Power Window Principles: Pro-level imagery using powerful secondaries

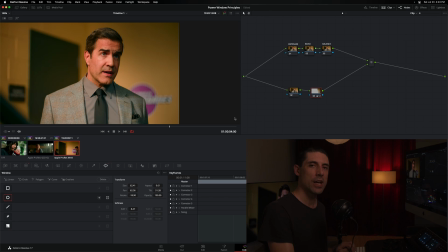12:11 We want to be a little bit imperfect. We want to seek organic results as opposed to being able to high-five ourselves because we drew such a perfectly tightly aligned power window along the middle contour of our subject's face.
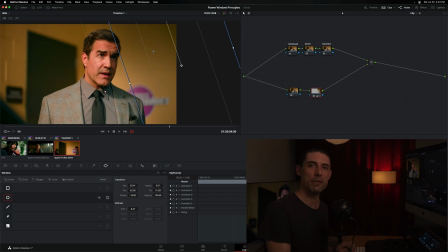12:23 No one's going to see that. All they're going to see is the result. So make the result feel lifelike, feel organic, feel like it was something that happened in camera as opposed to something that we did. And just to sort of round out that thought, let's remind ourselves that this shot actually moves.
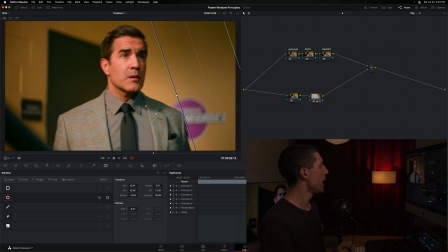12:37 So I'm going to turn my clips off here and reset my view and turn the window off.
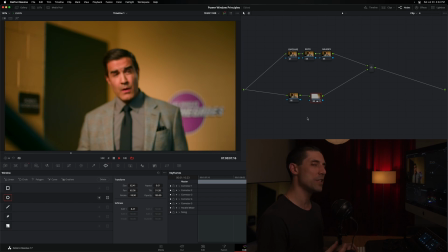12:42 And let's see what happens if we just play through this. Another temptation that comes along with that temptation of sort of being perfect with our power
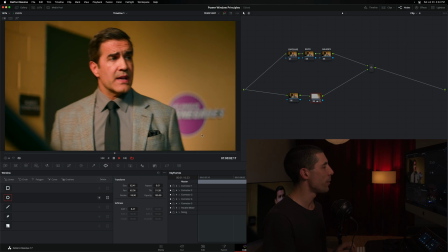12:50 windows is we think the moment that we draw a power window that's interacting with an element in the frame,
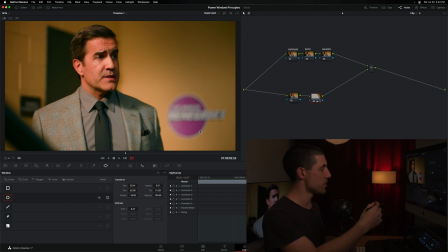12:55 that if that element moves, either because of the camera or because the subject is walking or whatever the case may be, oh, we need to track that, right? We go over to our tracker and we make sure that we are hugging the contours and maintaining the relationship between the subject that we are interacting with and the power window that we initially drew.
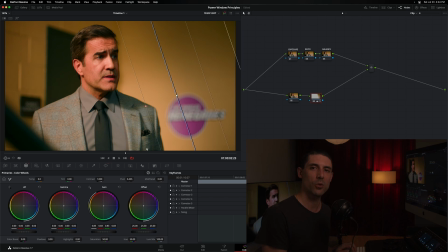13:13 But again, oftentimes the most cinematic, the most photographic, the most organic thing that we can do in our grade is just to let the power window ride. And I would argue in this case, it feels really,
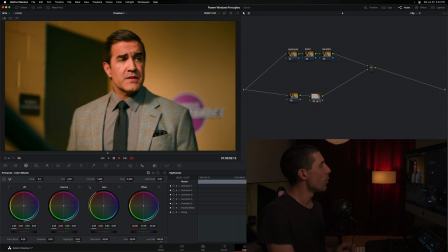13:24 really nice to let the subject sort of walk into that position without worrying about moving the window along with them, okay? So these are just a couple of top-level principles that I'm always keeping in mind when I'm grading, and we're going to go even deeper on this subject in our next live session, our next episode of Grade School, where I'm going to show you some other ideas and concepts and techniques that I apply with my use of power windows in my professional grading practice. See you then.